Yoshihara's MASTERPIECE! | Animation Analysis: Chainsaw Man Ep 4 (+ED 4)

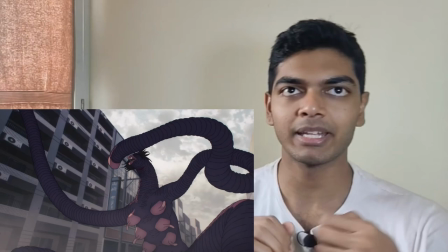it's so fucking wiggly like all this time the uh leech
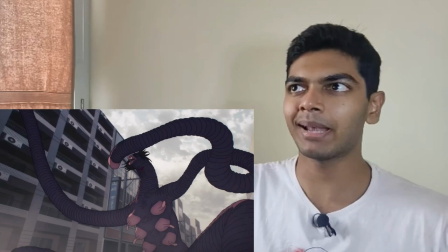table was being animated like a sausage now um what the nabe is animating
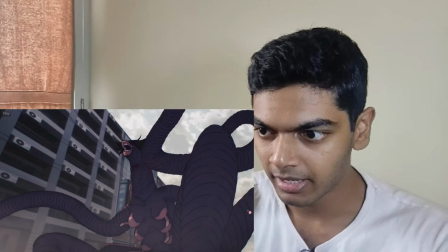it like a plastic cover flying in the wind there's a complete lack
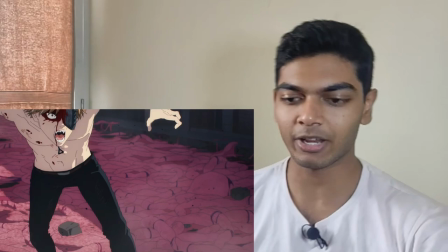of the sense of weight here like the way it's moving it's almost like he's moving every
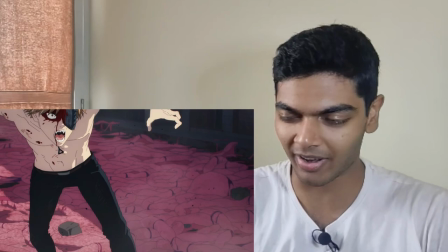muscle independently and honestly i like this style like the every muscle moving independently style over the weighty style of the character acting for
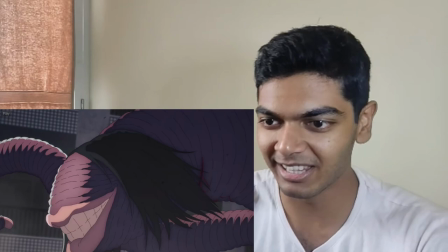the devil only the devil everything else i prefer the weighty style but i i really love how vatanabe is doing this and the fact that he can do this right
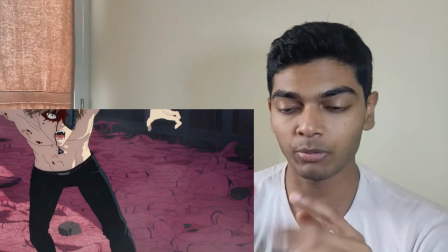this whole show the entire idea of the show is to have like a consistent visual identity but vatanabe is so well respected that
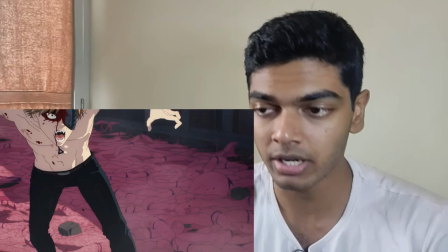when he animates he has full creative freedom he can do whatever the fuck he wants even in a semi-restricted project like chainsaw man where everybody is trying to follow
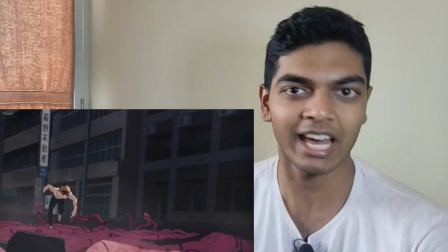ryu nakayama's vision but vatanabe just doesn't give a shit he just does whatever he wants to do only in the anime industry would something like that work
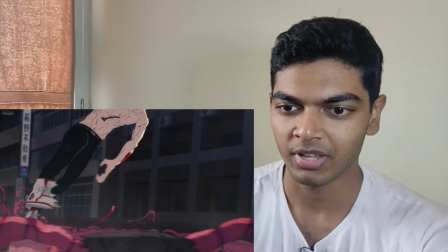right like the anime industry is all about creative freedom for the animators again with the way he gets into the ready pose awesome animation and then
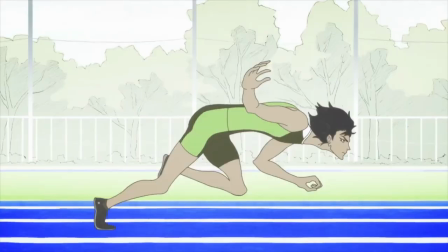he starts running this is definitely inspired from devilman crybaby like this is the devilman run that devilman crybaby was so memed on about some
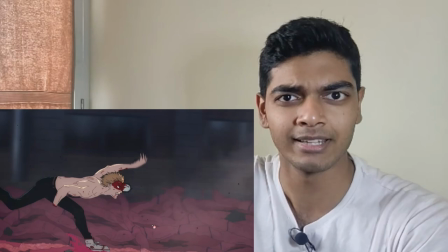awesome background animation here and it does not mix very well it's a bit floaty but that makes sense because he's running on intestines intestines are supposed to be slippery
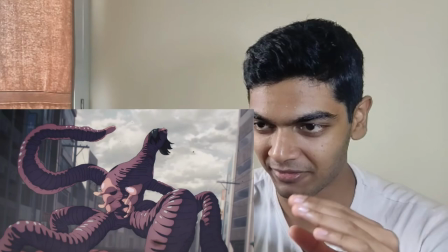another piece of character acting and this is what i was talking about look how off model this thing is completely going against everything that other animators have done for
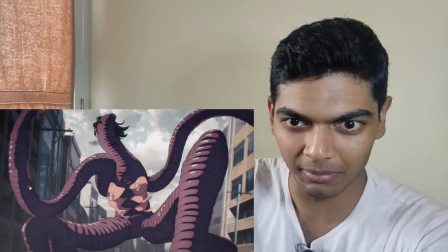this uh devil model so far and again every single muscle
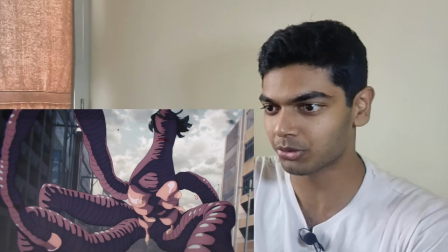even the nipples and the breasts they're moving i think those are breasts i
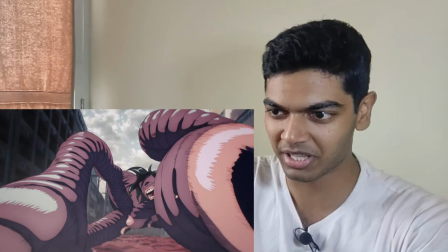don't know what those are actually but every single muscle looks like it's moving independently and
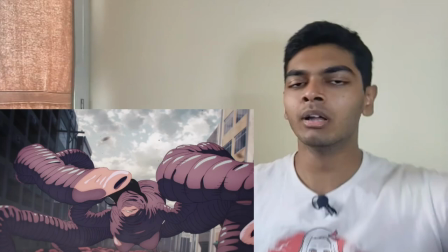only watanabe animates it like this it's so creepy the way it's
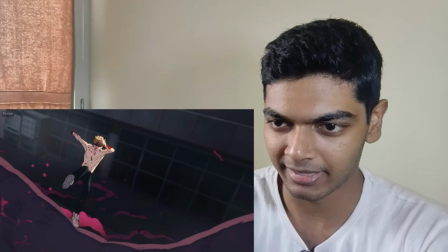it's like it's getting an epilepsy attack and it looks so fucking disgusting
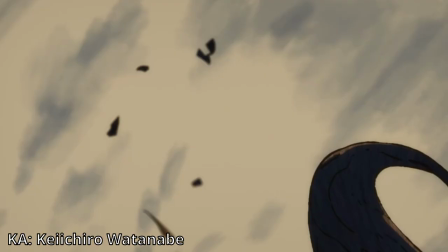and down and this very similar to Watanabe's Jujutsu Kaisen cut in episode 19
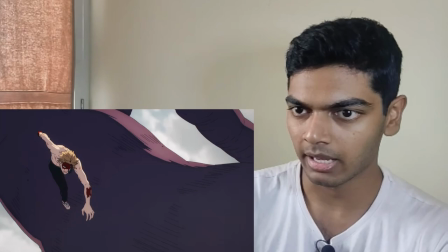very fast cuts that's the way Watanabe does it this is a pretty long cut though like Denji bounces on it and then flips around
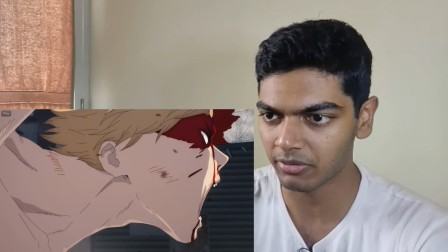that's a pretty cool cut I do think there needs to be another in-betweening here in-betweening frame here or that is not a cut so that needs a
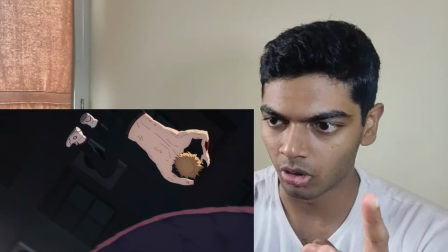little bit more in-betweening like a frame between this and this this and this there definitely needs to be a frame so maybe
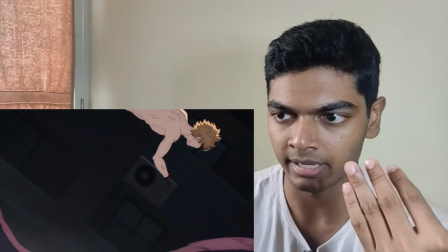that's something that'll be fixed in the blu-ray or maybe that's actually supposed to be a cut and uh that was not conveyed to the rest of the teams because
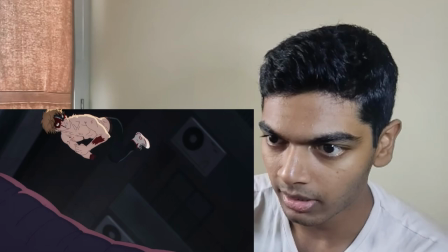what then i bet is a lot of quick cuts right if this is a cut then the background needs to change but it didn't that's why i'm thinking it's not a cut but
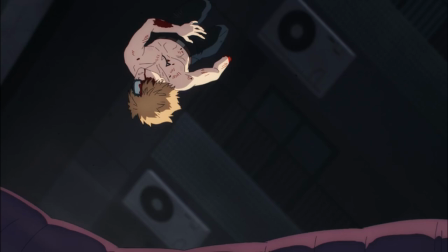you can see what i'm talking about right there it looks like there's a cut there which there isn't and then
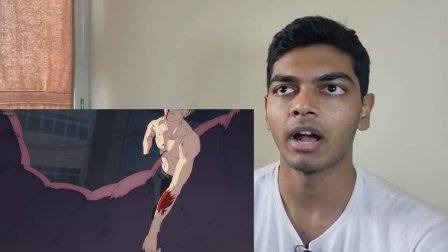denji just runs again this looks a little bit awkward the way he's running
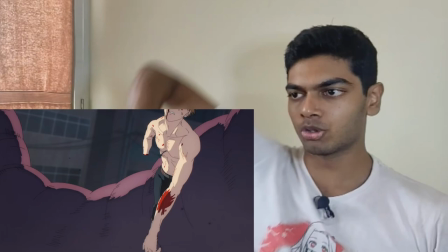sideways here this looks like a video game character when you press both w
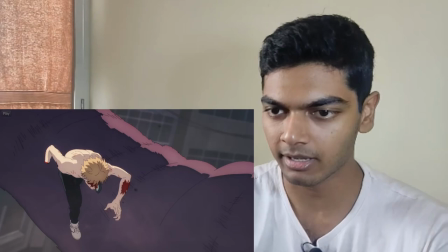and a simultaneously so he's like facing forwards but moving like this
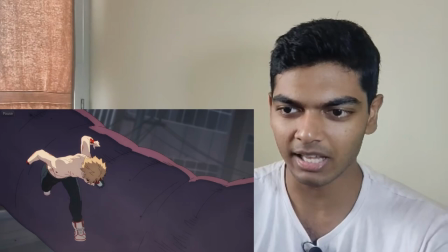that's what this looks like like he's running with his body facing forward but he's
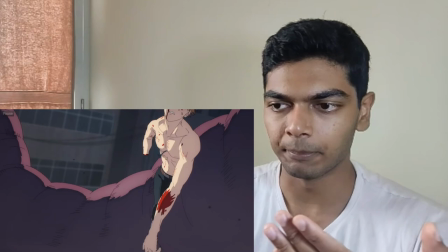running sideways that's a little bit awkward there but i mean that's just watanabe's style
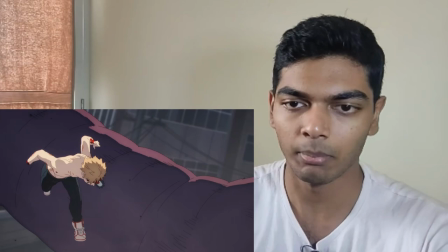it's just me um not enjoying this particular
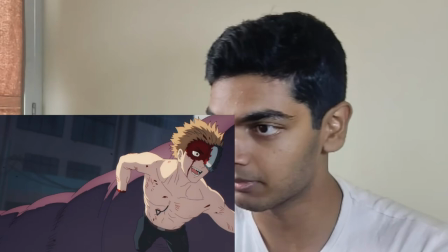style of animation all that much but i love watanabe it's one of my favorite animators it's just when he
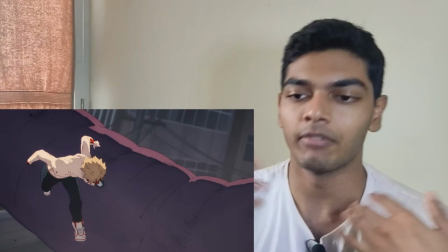goes full on with I just noticed that Denji's smiling here that's
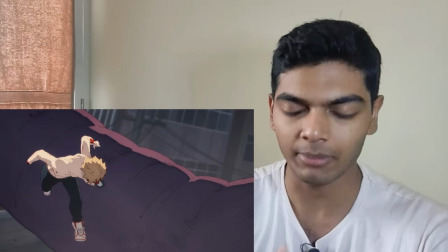cool but anyway yeah when he it's when just when he goes on this full-on no weight completely floaty type of animation that I just don't
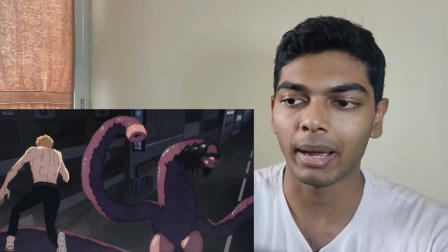enjoy it that much the cut that comes after this is awesome though quick cuts as usual Denji's sliding here looks awesome and here I think the background
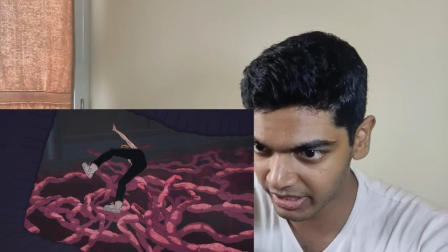is CGI. Love the devil's motions again. And again, Denji just absolutely does not mix with the background whatsoever.
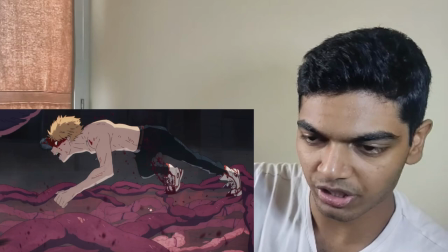I think this is pretty good use of digital effects with the pink blood. And then Denji grabs the intestine.
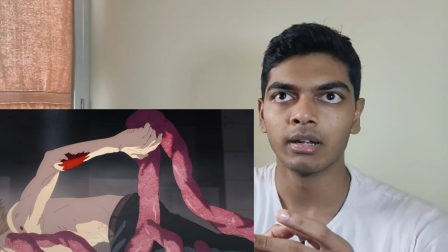And it's not just between the foreground and the background that Watanabe likes to make it look separate.
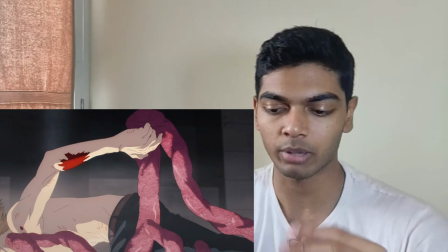Like, it does not like interaction between the foreground and the background. It's not just that. It's between any two bodies, really.
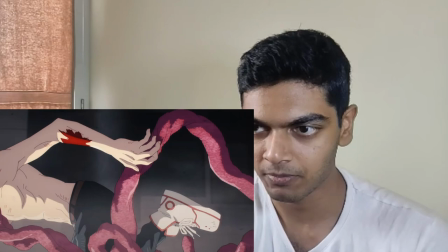Because here you'll see that denji is grabbing the intestine and here it doesn't even look like he's grabbing the intestine with these last few frames as you can
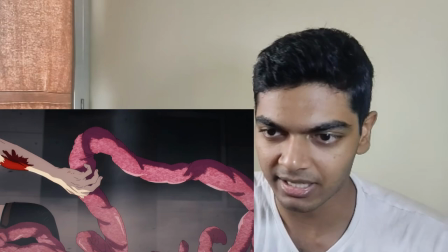see that's not how someone would hold like a rope or something but that's how he does it it doesn't even look like he's grabbing it
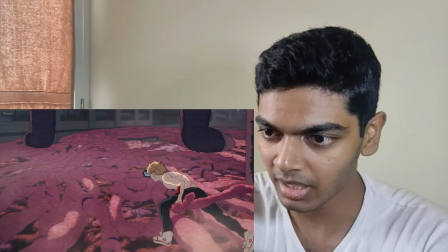but that's just how watanabe likes to animate stuff i guess he just doesn't like any bit of interaction between two models here
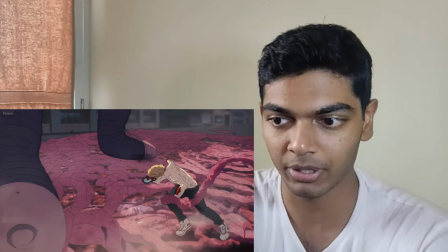it looks like he's clutching tightly into it so this is very cool and here the foreground also mixes with the background very well because again this is fully hand-drawn background
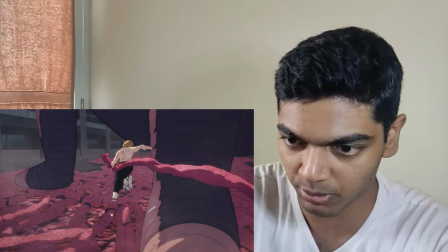animation the intestines here that's part of the art direction but all of this in the foreground you can clearly tell the difference between this and
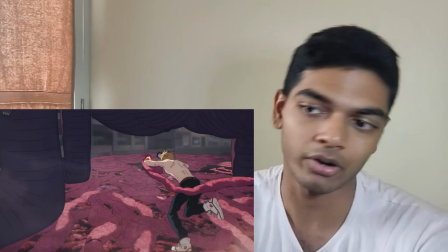this what's really special about this again is the background animation watanabe is a
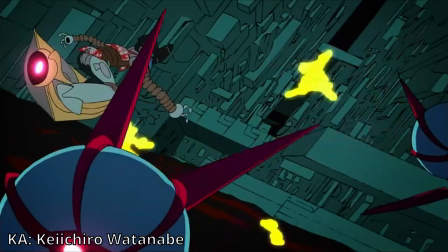master he's a genius background animator he did that with space dandy still blows me
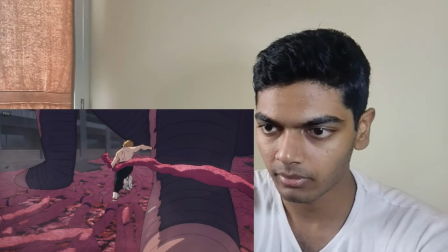away with how good that background animation looks and he's doing this again here again
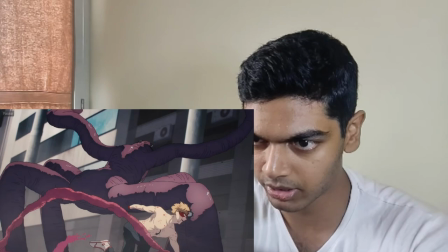really cool cut there and you see denji just zooming past very
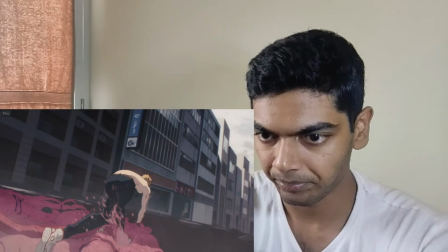good animation very good 360 motion of um the leech devil pulls
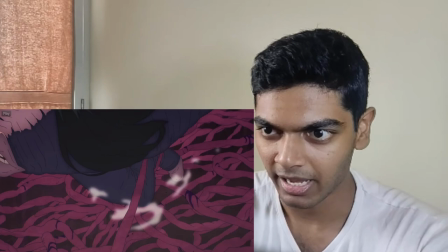on the intestine and i love this its legs come together and the way it tumbles
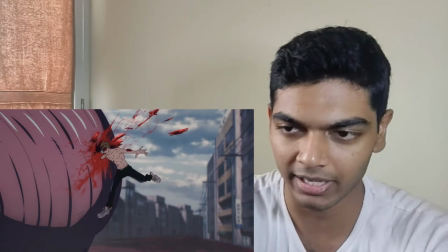down it's so well animated looks so natural and again this is what i was talking about where the digital effects kind of detract from the sequence i
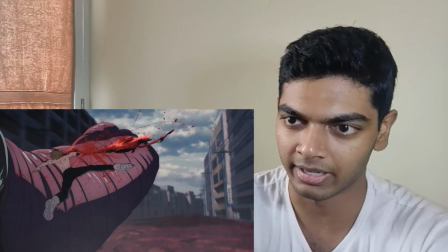don't like these digital effects being used here let me just see vatanabe's awesome effects animation right why is the digital effects covering the 2d effects animation
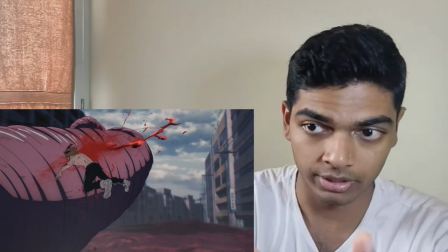that should never happen if it's like towards the edges like these that's fine but it should never cover the 2d effects animation that's
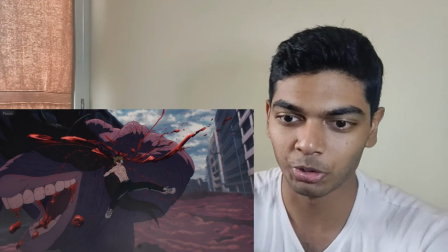where i don't like it it doesn't not look very floaty here by the way i it actually feels like denji is sawing through that body so that's really nice and
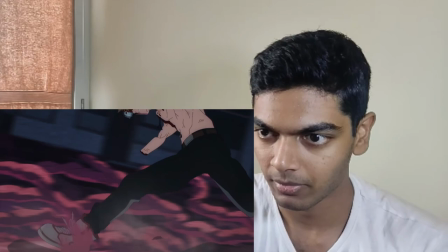you also immediately see internal bleeding with the leech devil blood coming from its mouth and now we get to the final cut
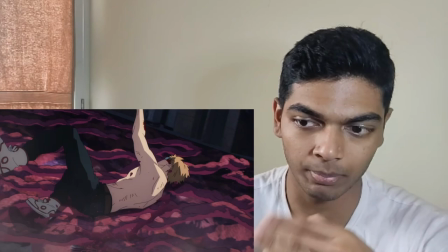i don't like this cut but before that let's talk about the digital effects used here these digital effects look really nice they mix really well with the background mix very well
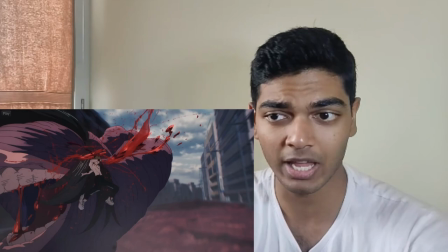with the denji and yeah that's a an example of digital effects looking kind of bad and immediately after that example of digital effects looking very good now to the cut that i don't like the sense of weight and impact is just completely absent here especially the second hit right okay this hit looks
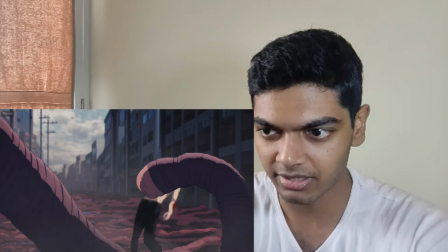like it hit but this literally doesn't touch him look at that it literally doesn't touch him at any point in time and again this just
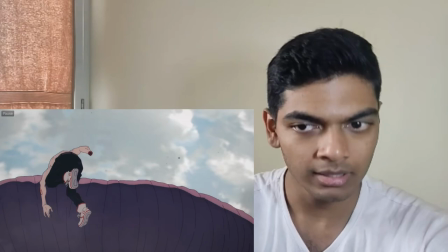does not look like it's hitting him at all but that's again Vatanabe
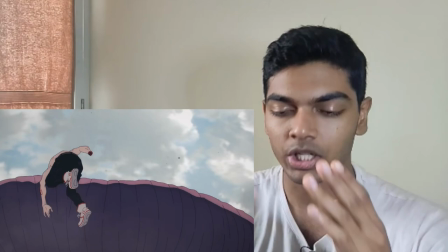style some people will love it some people will hate it I absolutely don't hate it
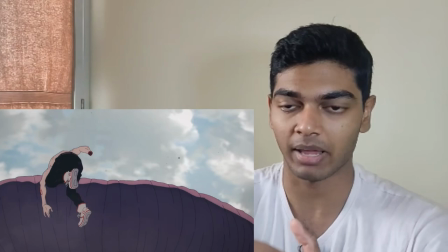because just from a technical point of view Vatanabe is one of the best animators around he
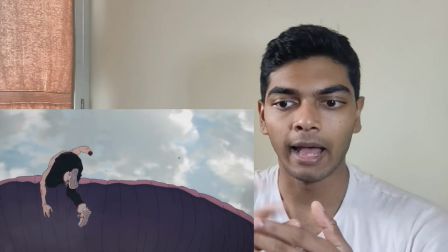animates extremely complicated sequences he makes an extremely high number of drawings
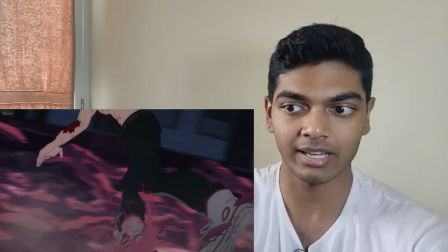for it and yeah that's already special animation so if you
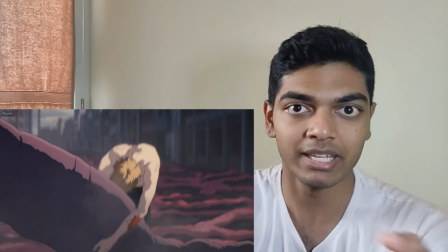don't like his style that doesn't necessarily make this objectively bad animation because the whole
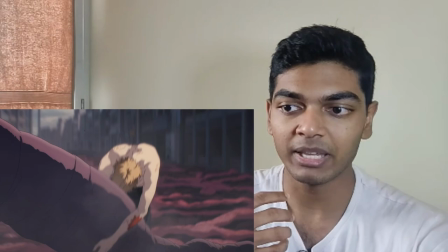idea of animation as a medium, as I said before, is to do stuff that won't be really possible in real life.
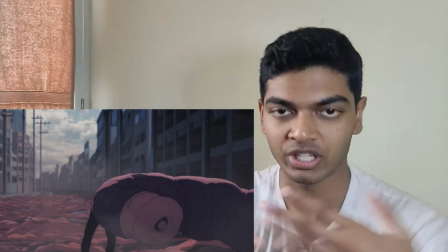To me, when he pushes it to the absolute limits and purposely makes it like there's absolutely no weight or sense of interaction between two bodies, I don't like it.
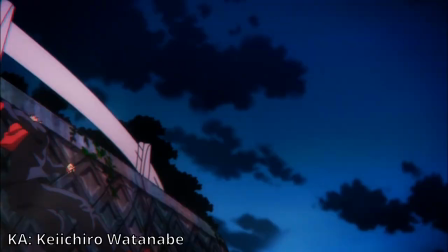Like his final sequence in Jujutsu Kaisen, Denji is sliding around the wall and then he slides upward.